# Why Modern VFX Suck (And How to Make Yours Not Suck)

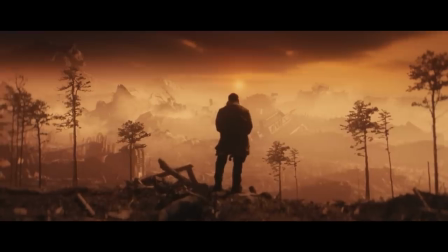(4:02)
I didn't have access to a studio space or massive blue screens,
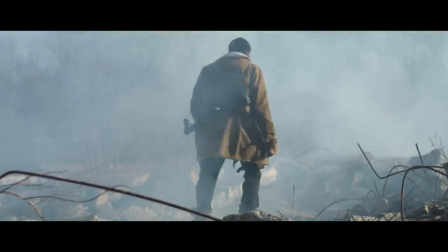(4:06)
so I had to find places that I could shoot and that effectively blend my CGI elements with that location in post.
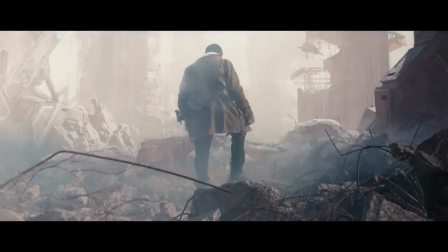(4:12)
This required more work in some cases, because it can be difficult to blend CGI objects with real landscapes or scenes,
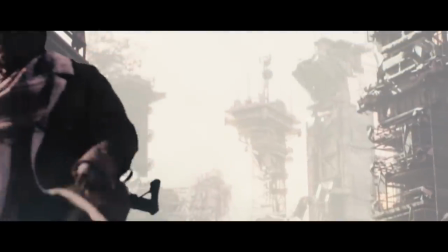(4:18)
you know, rotoscoping, matching the lighting perfectly, and blending the regions in your scene where the fake imagery meets the real imagery.
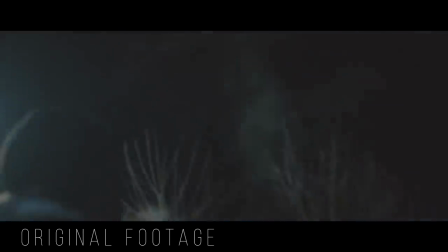(4:24)
But it ultimately provided several important benefits on the flip side. The real footage was excellent reference for the lighting of my CGI elements.
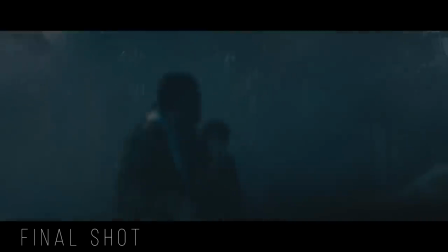(4:31)
The real elements of the scene grounded my shot in reality and distracted from the imperfections of the CGI by serving as the main focus for many of the shots.
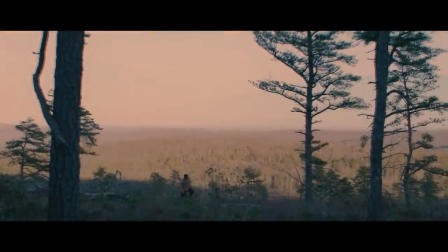(4:39)
And it added a level of authenticity to what you're seeing on the screen, helping to blur the lines between what is real and what is fake. Also, if you want to have any hope of having your CGI elements match and fit into your scene at all,
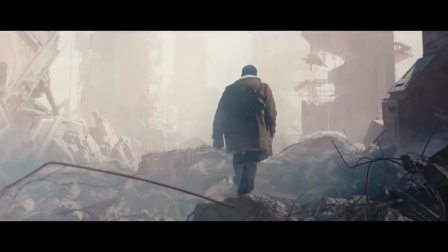(4:52)
you're going to have to elevate their quality and match it very well with the original footage.
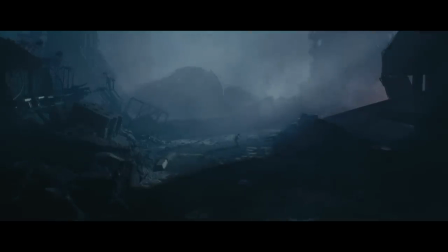(4:57)
So it essentially raises the standards that your CGI needs to hit,
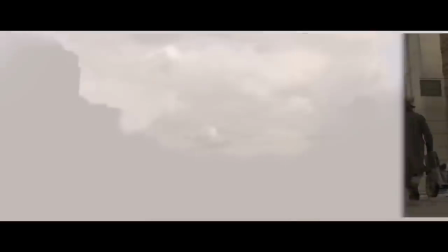(5:01)
and this is the best way to create convincing VFX by using practical on-location shooting as much as possible, and then combining or adding CGI elements to your real physical location. At least that's the case that I've found for small indie budget film productions.
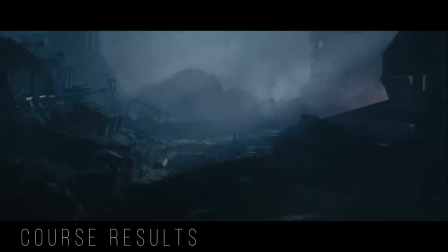(5:16)
If you want to learn more about how you can implement these practices in your own films,
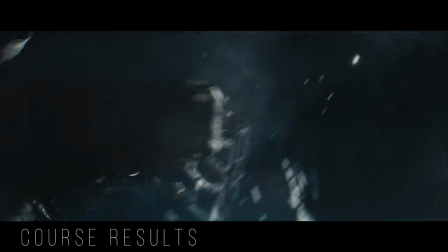(5:20)
I have several courses that go over creating and compositing the scenes that you see on screen now using the techniques I just mentioned inside of Unreal Engine,
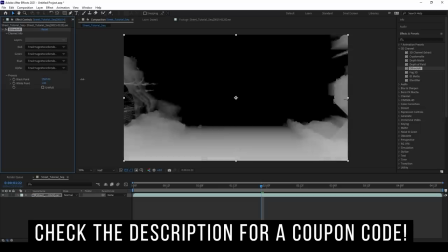(5:28)
which is completely free to use and it's making a huge impact in the film industry. So if you want to learn more about these courses and how to add stunning visual effects to your films,
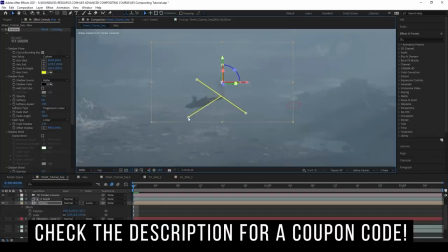(5:37)
check out the video in the upper right hand corner of your screen and also check out the link below for all the courses that I have available on my website.
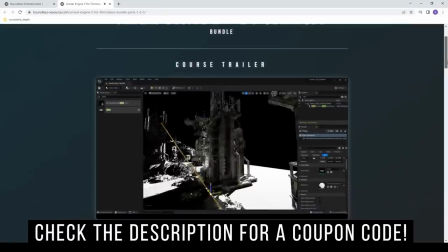(5:44)
It'll change your life as a filmmaker if you're looking to add VFX to your films. So doing as much as you can in camera is very important, but you also need to keep in mind that your film is not about the VFX.
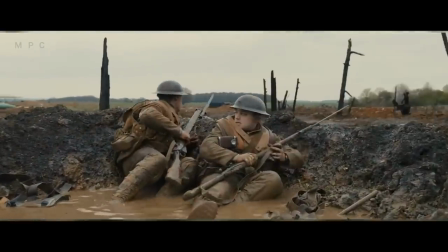(5:55)
It's about the story, and the VFX are only there to enhance your story. So my approach to shooting Gemini was essentially to shoot it so that I could not bother adding in the VFX and I would still be happy with the look of my film.
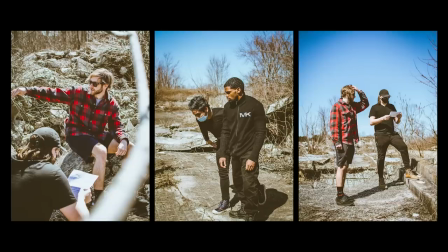(6:07)
That's why I chose to shoot at this destroyed dairy farm in my local area. It had the perfect look for what I was going for, and it allowed for most of the elements you see in the frame to be real.
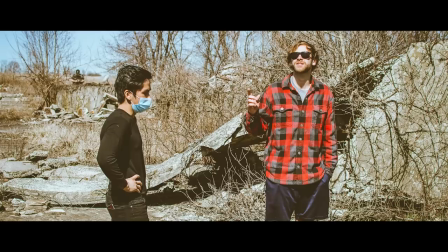(6:16)
The only fake elements that you see in these shots are the buildings and the city.
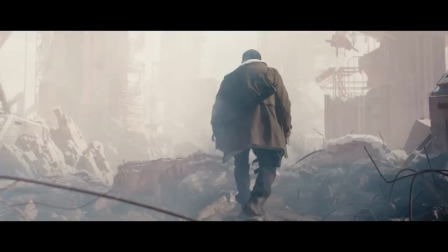(6:19)
The rubble, debris, and landscape are grounding the shot in reality, which looks much more convincing than if I'd added this character into a fully CGI shot. I also found another important trick, which was adding fog to the scene.
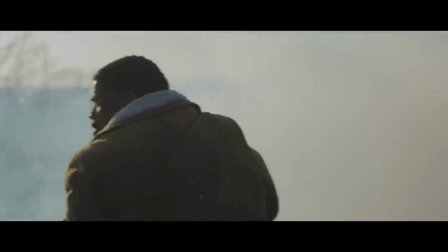(6:32)
Fog and haze is one of my favorite visual elements to add to a scene as it is, but in this case, it gave me a great way to blend some of the CGI elements,
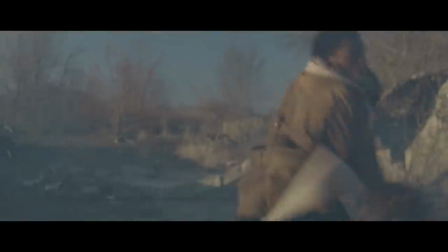(6:40)
like these buildings, with the real fog and the foreground elements.
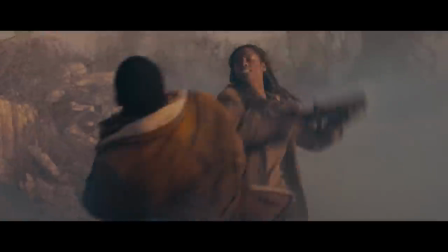(6:43)
It gave me a great way to smoothly and convincingly transition from the real elements to the fake elements, and also was a way to create mystery and the uneasy feeling that I wanted. So ultimately what I'm saying is, unless the story requires it, don't make the CGI elements your centerpiece for your shot. 9 times out of 10, that's not necessary and it's only going to pull your audience out of the film.
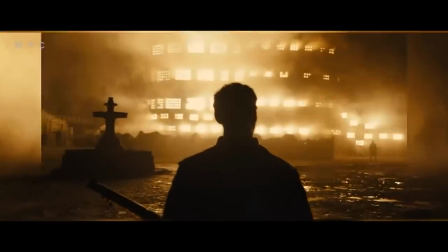(7:05)
So focus on what's important, your characters and your story. The VFX are only there to support those two elements, so always keep that in mind. So that's all the time that I have this week on this topic. If you guys like this kind of video, let me know and I will continue to make videos on this topic. I have a part 2 of this video coming out soon, so stay tuned for that. If you do like it, leave a comment, subscribe, and like this video. It really helps a lot. And also don't forget to check out those courses over at boundless-resource.com. The links will be in the description if you are interested in adding VFX to your own films. So thank you guys for watching and have a good one.